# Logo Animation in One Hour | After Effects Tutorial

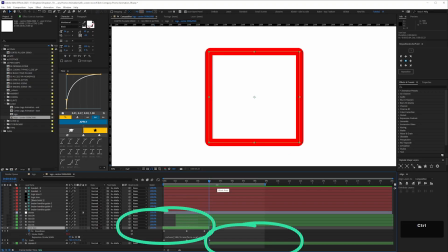Anyway when we go from this shape layer to this there's a slight glitch but we're not going to notice it
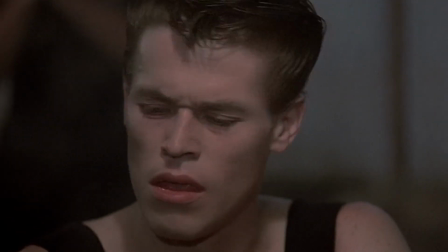because well you You might have noticed that the whole animation is a tad slow.
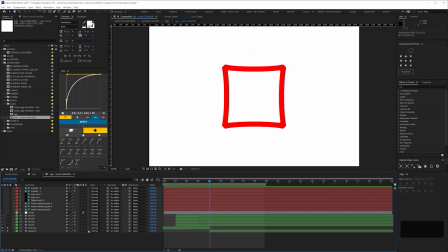This is how I work sometimes. I'll animate everything in a linear way i.e. no easing on anything and all the timing is linear,
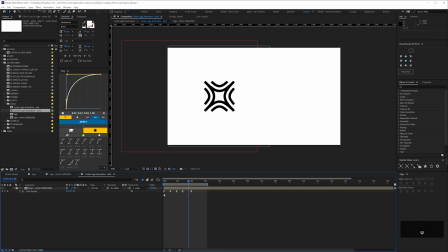then 3 comp the whole animation and do the easing with time remapping keyframes.
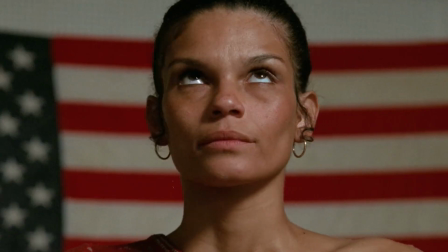I did a whole tutorial on this method so do watch that if you want to know more. Lastly I've got these bracket shapes which work as secondary animation,
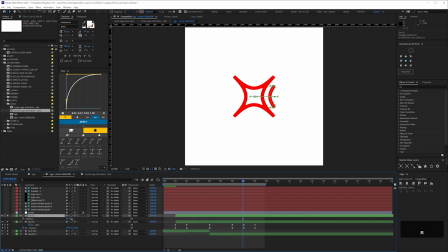obviously since they're all the same shape and same timing you don't want to keyframe them for a single one just animate one until you're happy with it and duplicate three times and distribute them around the logo so the main logo is animated
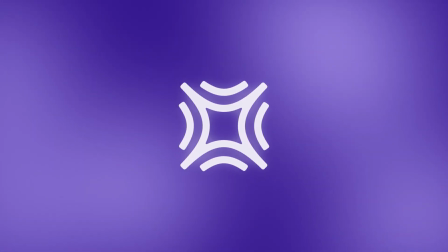that was the main priority i thought even if it takes me longer than i'd like to animate the main logo shape that's the most interesting important
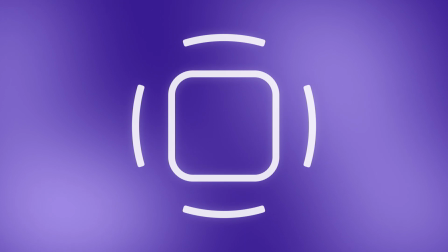part which links visually to aspects of the video generally so worst case scenario i could have had the letters just appear one by one it wouldn't have
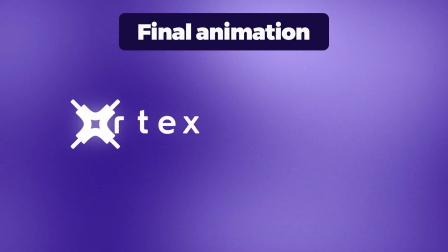been the end of the world and in terms of the animation vocabulary I've done something similar here so it would have been fine.
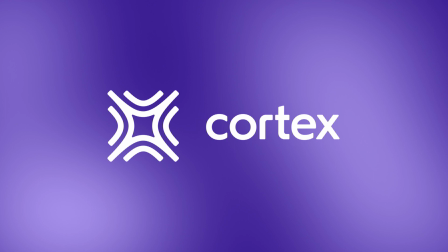I wasn't supplied the typeface they used for the logo so I had to animate the letters using shape layers.
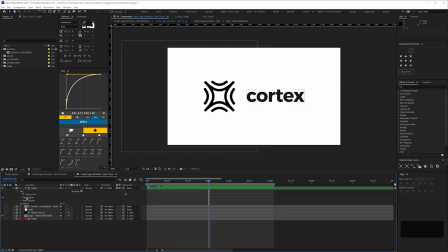Well I could have looked up the typeface but I didn't. If you've got a logo where you can use live text I definitely think about using text animators for the type.
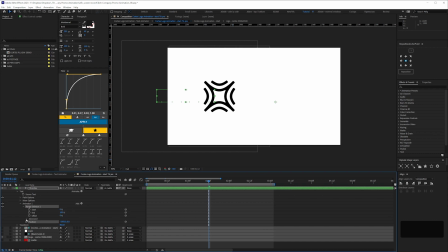Some people aren't that familiar with them and with one hour you don't have time to learn on the job but I'm a big
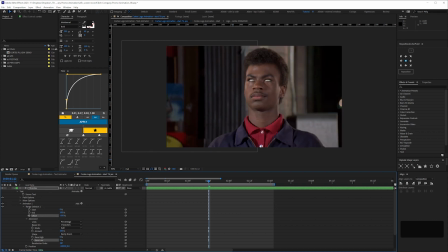fan of text animators so I've done a few tutorials on them but this shows you how quick text animators can be.
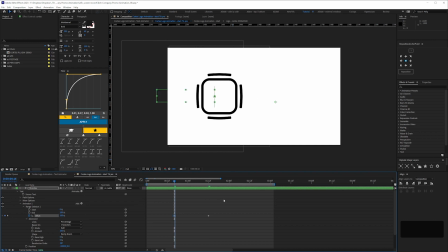I've done this in real time while I've been talking and it's taken me... hold on... 30 seconds.
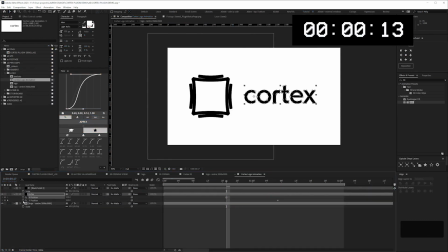So that's a live text layer obviously but compare that to this which is the sped up process of me animating individual mass solids.
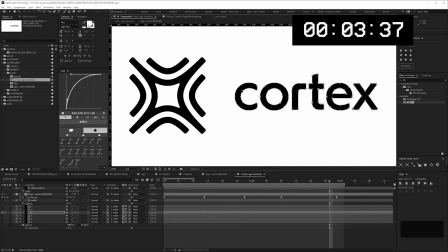It would take the same amount of time with shape layers by the way but I still often see other designers animating this way when they don't have to
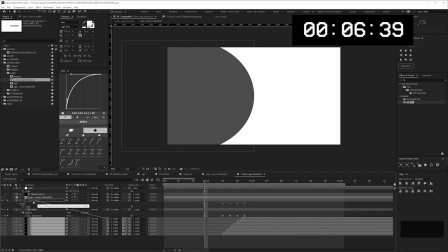simply because they don't know text animators that well and this took me seven minutes and 15 seconds.
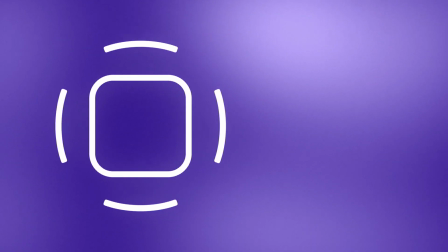So here's the final animation.
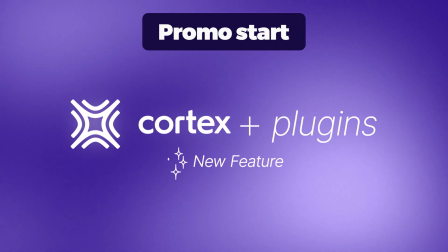I ended up doing two variations one for the start where nothing was on screen and another for the end where I needed the cortex letters to be already there.
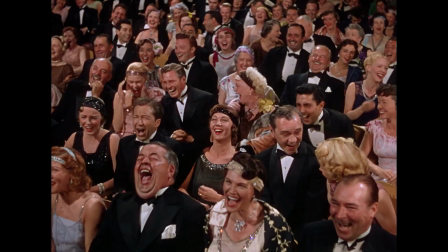Another quick note about tone of voice. This is obviously quite a fun playful bouncy animation style.
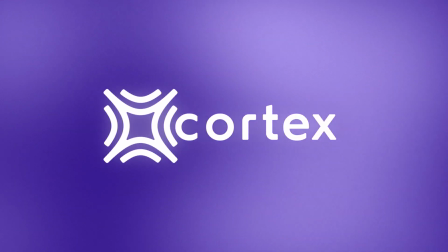The shape of the logo lends itself to that but it may not be the right tone a voice for whatever company you're working with, you should always check first.
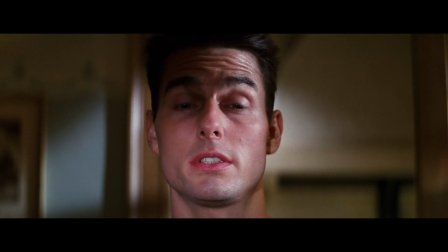Either by researching other animations the client has put out, or just by asking the client.
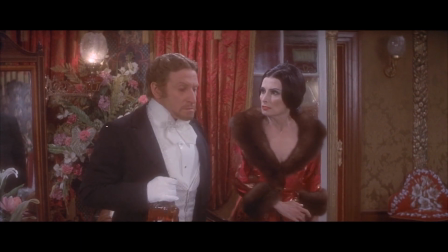Anyway, the client was happy with this, which I'm putting down to this being a rush project more than anything.
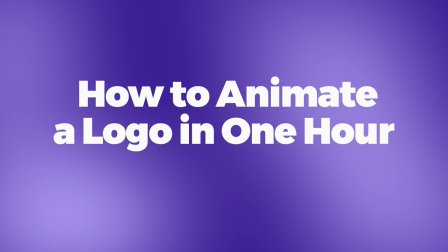So that's it, how to animate a logo in one hour, if you have to, let's put an asterisk there.
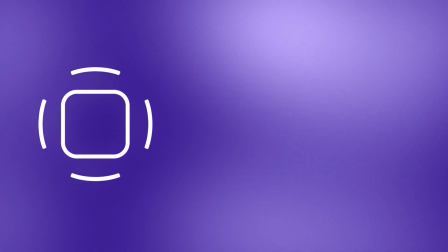Ideally you'd want longer, obviously, but knowing that you can do one in an hour can be reassuring I think.
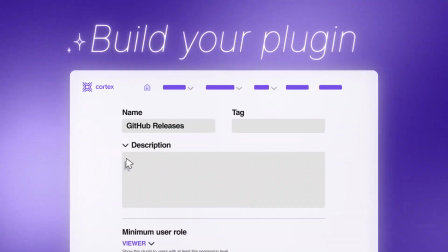I'll talk about the creation of the rest of this promo in next tutorial but i hope this video is helpful for those of you who are beginners and
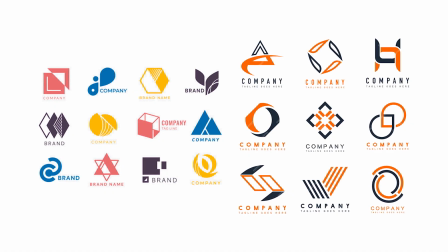or want to work quicker and hopefully now you're looking at these examples that we glanced at towards the beginning of this video and you're more
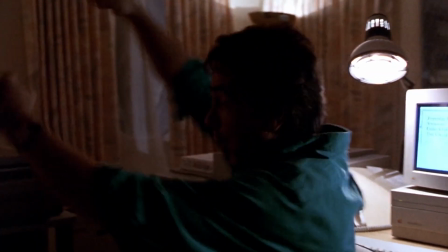confident that you can animate these in an hour remember we're talking about bespoke logo animations not procedural we're not just dropping a logo into a pre-comp and hitting export
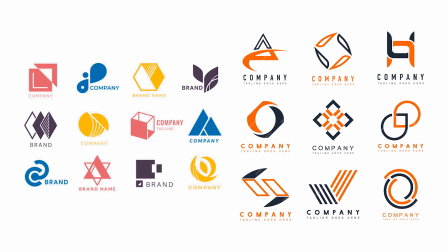the client will get something that's created just for them not there's anything wrong with procedural solutions obviously i love them it's just that
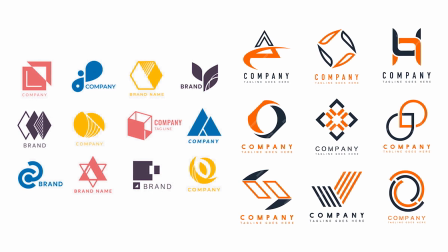you may be in a position where the client wants to see that you put specific thoughts into their animation. That involves creative thinking as well as technique.
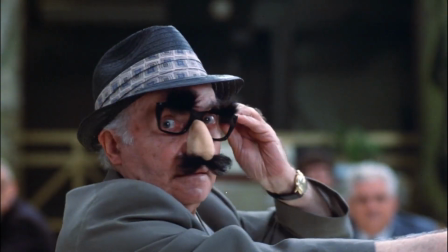Anyway, thanks for watching, see you again soon.